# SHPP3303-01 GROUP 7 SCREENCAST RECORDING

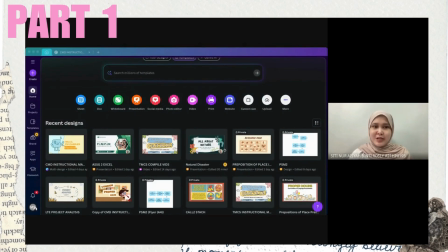5s
Hi everyone, my name is SHPP3303 and I'm from Group 7. So today I will be showing you how we created our interactive instructional media by using, as you can see right here, we have Canva. Canva right here are known to be a very versatile tool that allows us to actually integrate multimedia components like animations,
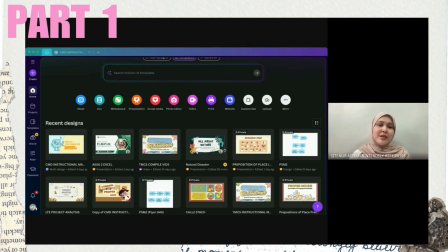22s
voiceover, graphics, audios to make the learnings both engaging and effective. So to begin, we use Canva's user-friendly dashboard that we can see right here. Okay, to choose template that fit our content. And for this project, we selected animated template.
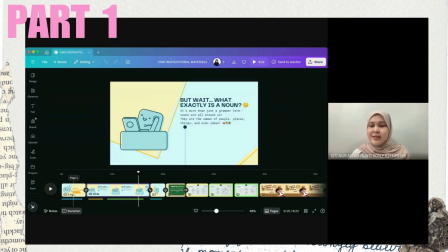35s
Okay, it's quite different. Animated template have this kind of button right here. Okay, to incorporate our visual elements and text easily. So the canvas right here, what you need to do is as easy as drag and drop interface to make it simple to customize our design and bring our ideas to life right here.
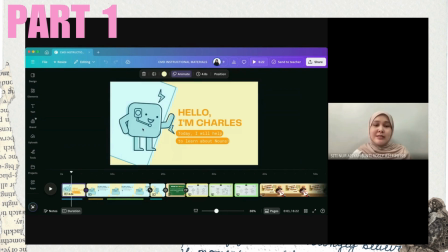48s
Okay. First, we added animations to our element, which is, as you can see, this character Charles that we have right here is our selected animation.
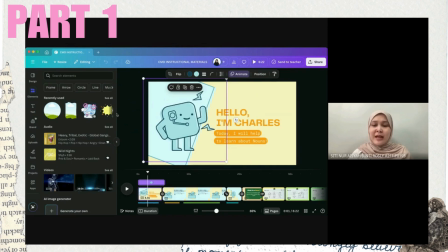56s
In Canva, that actually offers various animation options for text, images, and character as simple as you just type anything that you want in here. Okay. For us, we choose a simple and colorful animation for our character, which is we name it as Charles, okay, to make him more engaging for the learners. This animation right here, we believe can help the audience attention and make the lessons more dynamic. Okay.
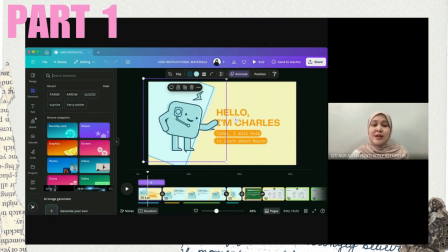75s
Once our animation charts are set right here, we use Canva voiceovers features to add narrations. Okay, for example, Charles right here in this first section, he introduced himself and explained the key concept.
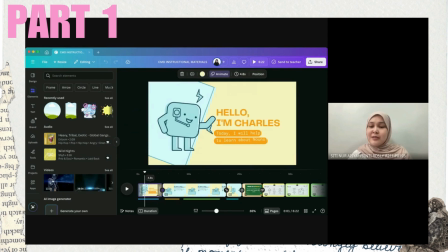86s
Okay, the key concept of a nouns. So the combination that we have right here between the voice and animation actually can make the learning more interactive.
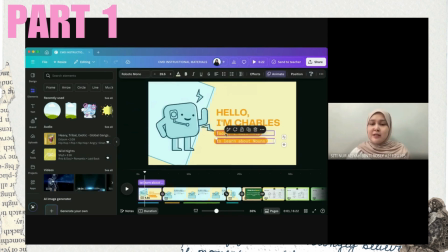94s
We also customize the content by editing all the text and adjust the timing of the narration. Okay, as you can see right here, the timing of the narration is below the picture that we have. Okay, it's here. The timing of the narration. Okay, we put it here to make sure that it is aligned with the character itself.
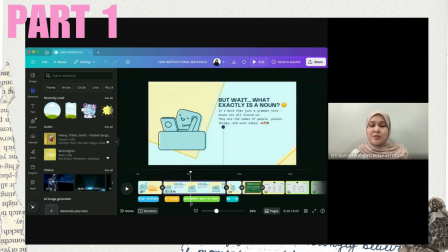111s
Once we are happy with our design, animations, and voiceover, we preview the entire project. So Canva also gives us options to make adjustment if needed. Finally, we export the project as a video file that can be shared and used in a different learning environment. As you can see right here, creating interactive instructional media with Canva is actually quite easy and effective.
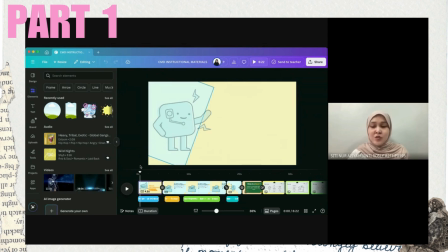128s
We can combine a lot of different animations, voiceover, graphic, engaging visual that can actually create an enjoyable learning experience that caters to various learning styles.
Okay, so Hello, this is I'm Charles. Today, I will help to learn about nouns. But wait, what exactly is a noun?
So that is exactly what happened in the first part of our video, which is focused on our site in action.
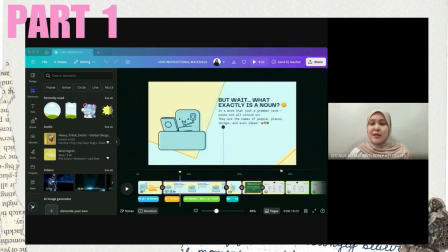147s
So next, I will pass to Sabrina to show you guys what she have done with the next part of our lesson.
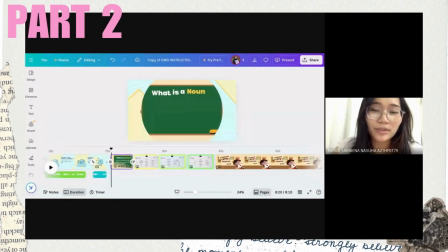155s
Hello everyone, my name is NURUL SABRIENA NASUHA. I am the holder of matrix number A21HP0179, and today I will be explaining my part,
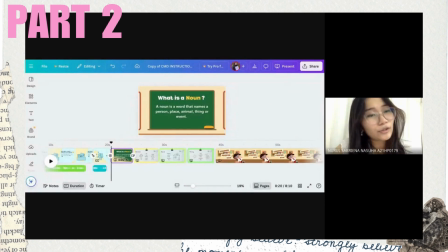168s
which is the section where we include animated graphics in our slideshow. So for this part of the instructional material, we created a slideshow using Canva
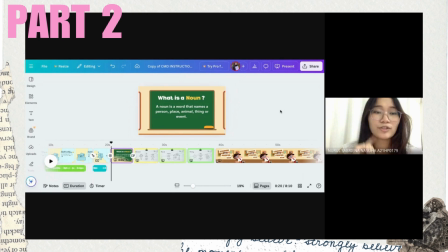182s
that includes various animated graphics to teach about common and proper nouns in a fun and interactive way. So each slide in the presentation features moving text, transitions, and animated visuals to make the learning experience more engaging for students.
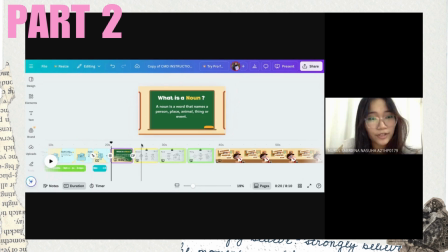201s
So right here, for example, some objects bounce in or slide across the screen or highlight automatically to show important points. So let me show you some of the example. So for example here,
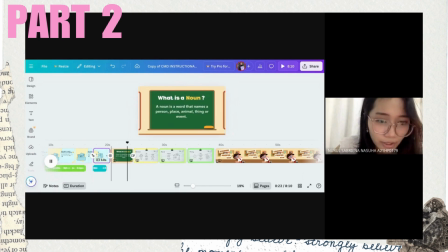220s
we have this part where the objects bounce in and slides in as well.
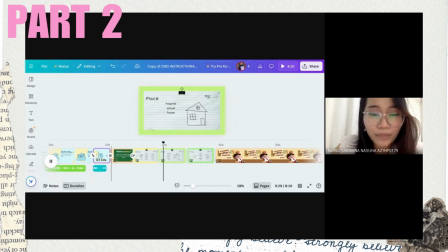227s
So we believe that by including and incorporating this kind of animated graphics, it will capture the students' attention for a little bit and somehow would make them engage in the class.
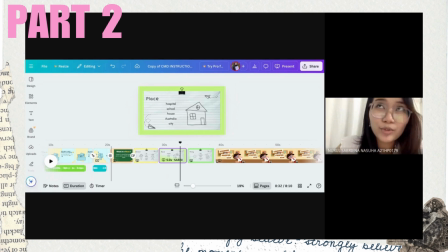244s
And we believe that it would also help them to keep focused throughout the lesson.